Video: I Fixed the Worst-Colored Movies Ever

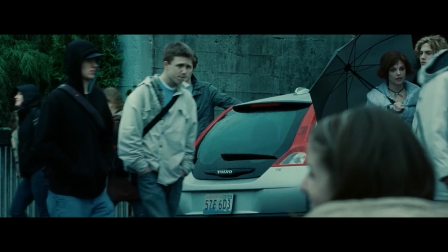(4:04)
If you did not get into the Twilight craze or didn't pay much attention to it, there's a noticeable difference between the first film and the rest of the series in terms of the mood and direction.
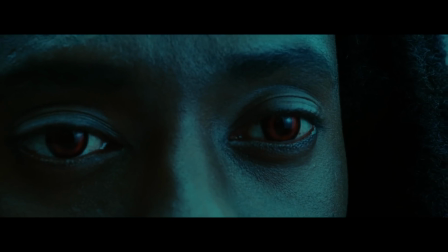(4:13)
When you compare Twilight to the other movies in the series, you'll notice a distinct blue filter that gives the world a cold feeling.
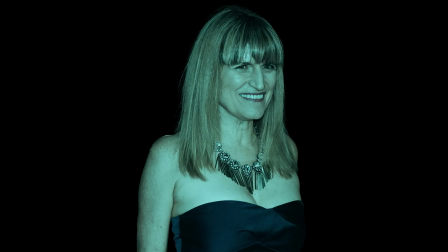(4:20)
Catherine Hardwicke, who directed the film, also used this blue-green tint in her first movie 13 to show the rough emotions and rebelliousness of teenagers.
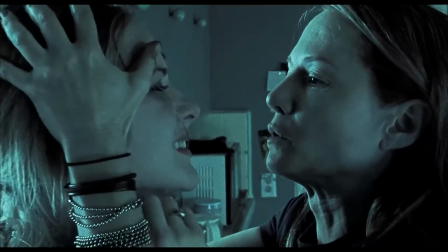(4:30)
In 13, the blue tint helps you feel the gloominess of a young teenager's life, while in Twilight, it accentuates the surroundings of lush forests and mountains.
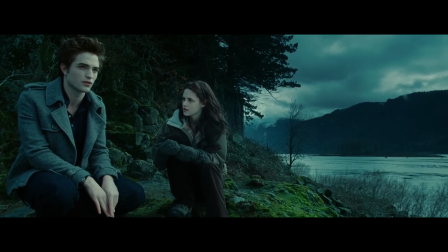(4:38)
This creates a sensation that you can almost touch the world of the movie. The color also enhances the pale appearance of the vampires.
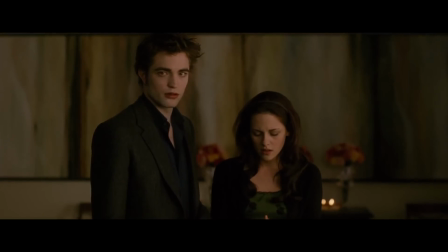(4:46)
In contrast, New Moon ditches the blue hue, giving a warmer look to highlight the werewolves and their connection to the land.
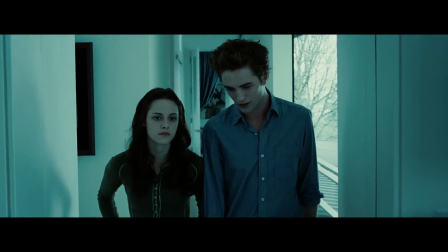(4:53)
Audiences basically either love or hate the blue Twilight filter.
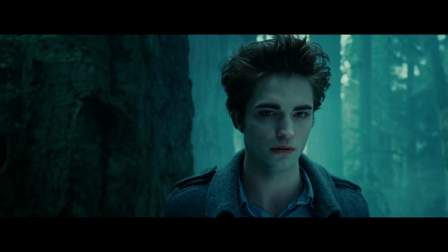(4:56)
And since color grading is a subjective and creative choice, you can argue that any color grade is intentional and not bad.
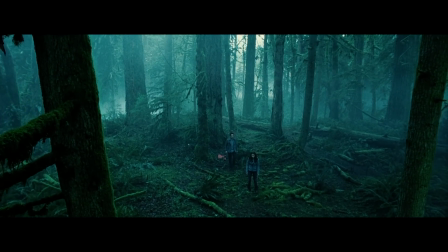(5:04)
We personally think the blue color grade in Twilight is good and serves the story.
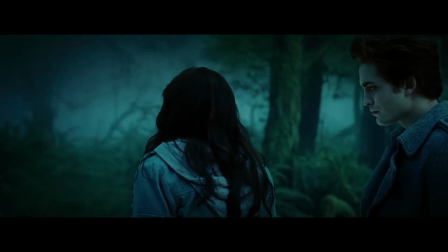(5:08)
But for the people that hate it, let's fix it. First step is to get a neutral-looking image.
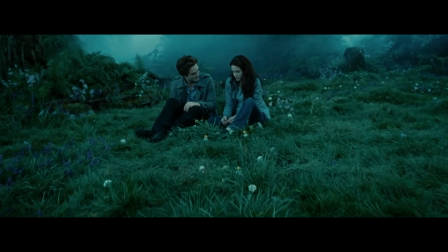(5:14)
To do this, we'll use the same process as in the Breaking Bad example.
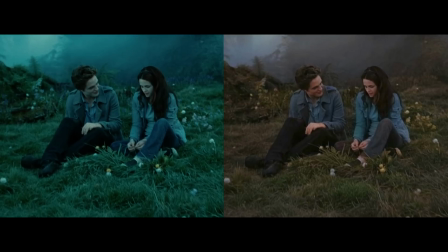(5:18)
We'll import that image in the editing software, and using the RGB curves, match the original shot to the neutral-looking image we generated.
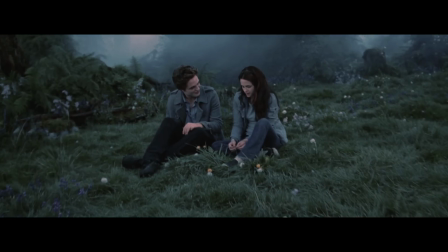(5:26)
And now we can start with the creative work. We'll bring up the brightness of the shot by increasing the exposure.
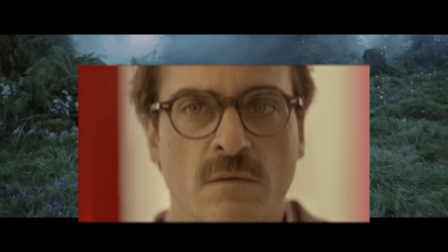(5:32)
It would be interesting to see how this shot would look if it was slightly warmer. Aesthetics of the Her movie could look interesting in this shot, so we'll add our Her LUT.
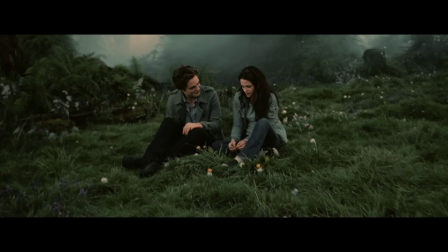(5:41)
This is looking nice. Let's select the green grass range using the hue versus saturation curve and add yellow tones to that color range. This made the grass just a bit warmer. Skin tones of the actors look a bit too bright and saturated for the location where they're at.
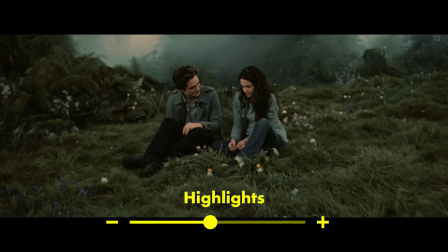(5:58)
So we'll select them using the HSL secondary and make them darker by lowering the highlights and making the colors less intense by decreasing the saturation.
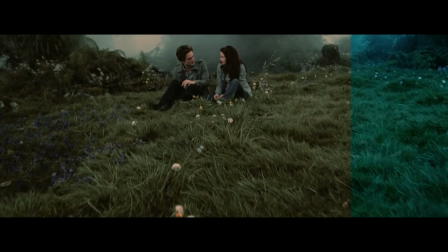(6:07)
And with that, we have changed the color grade of Twilight. Here's the short comparison of the original and edited version.
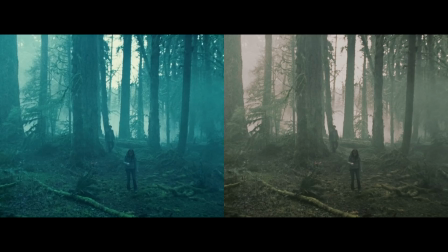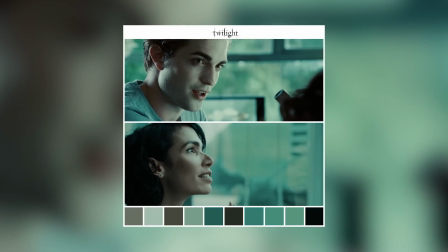(6:21)
If you want to make your videos and photos look like Twilight, check out our Twilight LUT and Lightroom profile in the description.
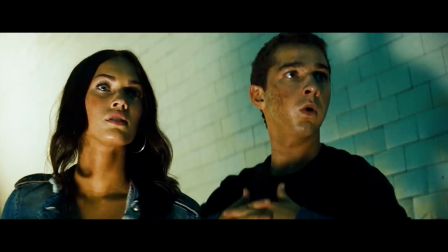(6:30)
All of the characters in the first Transformers movie look like rotisserie chickens that are covered in basing, with the skin color they have because of the color grade.
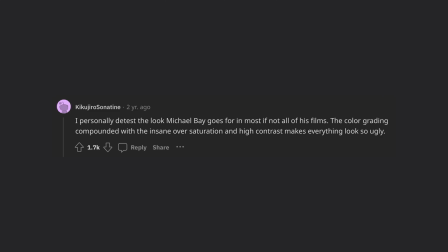(6:38)
This is just one of the comments from people on Reddit regarding the Michael Bay look, which consists of the teal and orange color grade with high saturation and contrast.
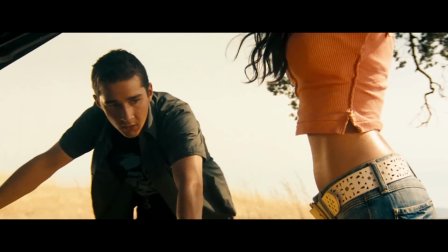(6:47)
And it looks like some people really don't like it, so let's fix it.
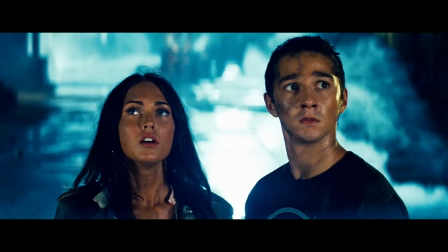(6:51)
The shot we're working with was already too compressed with crushed blacks and whites, so we had to find some sort of a higher dynamic range version of it, and we managed to do that.
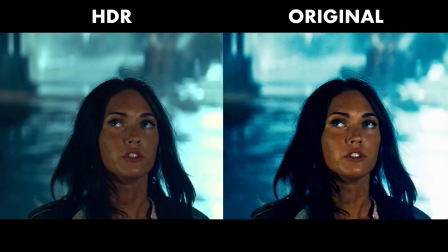(7:01)
To be honest, this version already looks a lot better than the original, and with a bit of minor adjustments it could be considered fixed, but that would be too easy.
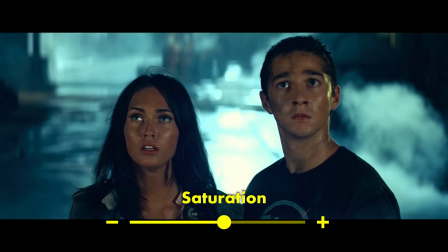(7:09)
So let's try and push the look in a bit of a different direction. We'll lower the saturation and push the shadows, which are predominantly blue, to green.
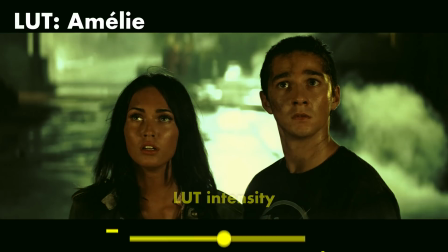(7:18)
Next, we'll apply our Amelie LUT and bring down the intensity so it gives just a touch of warmth to the shot.
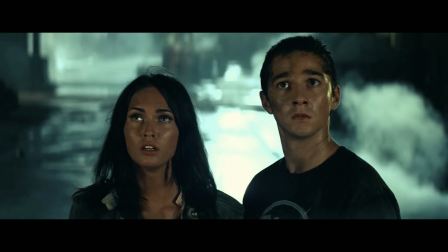(7:24)
Then we'll play with the skin tones to make them less saturated in orange. At this point, we thought this could be the finished look, but then this scene from Ad Astra came into mind.
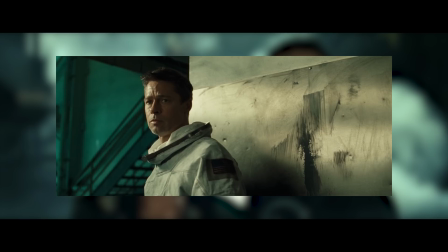(7:33)
The contrast of these two colors look interesting, so let's give the same look to the Transformers shot.
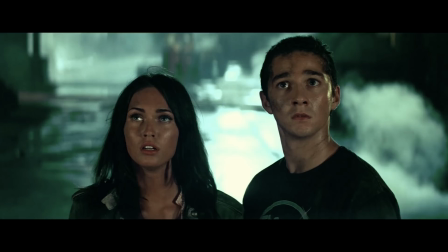(7:39)
We'll make the dark blue elements green, and the smoke below this washed out yellow as in the Ad Astra shot.
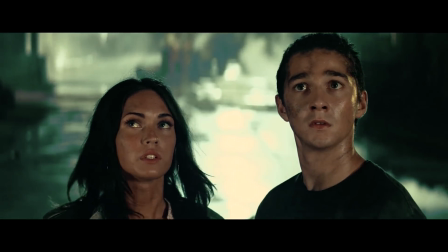(7:45)
And just like that, we have changed the color grade of Transformers. Enjoy this short comparison of the original and edited version.
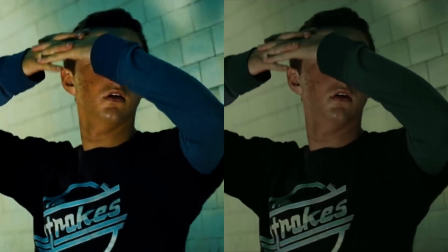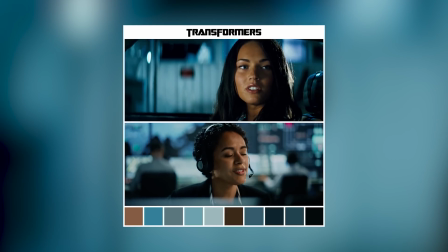(7:59)
If you want to make your videos and photos look like Transformers, check out our Transformers LUT and Lightroom profile.
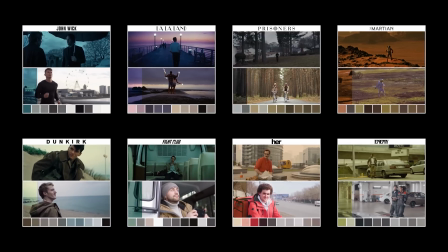(8:05)
Link for it and every other LUT used in this video is in the description below.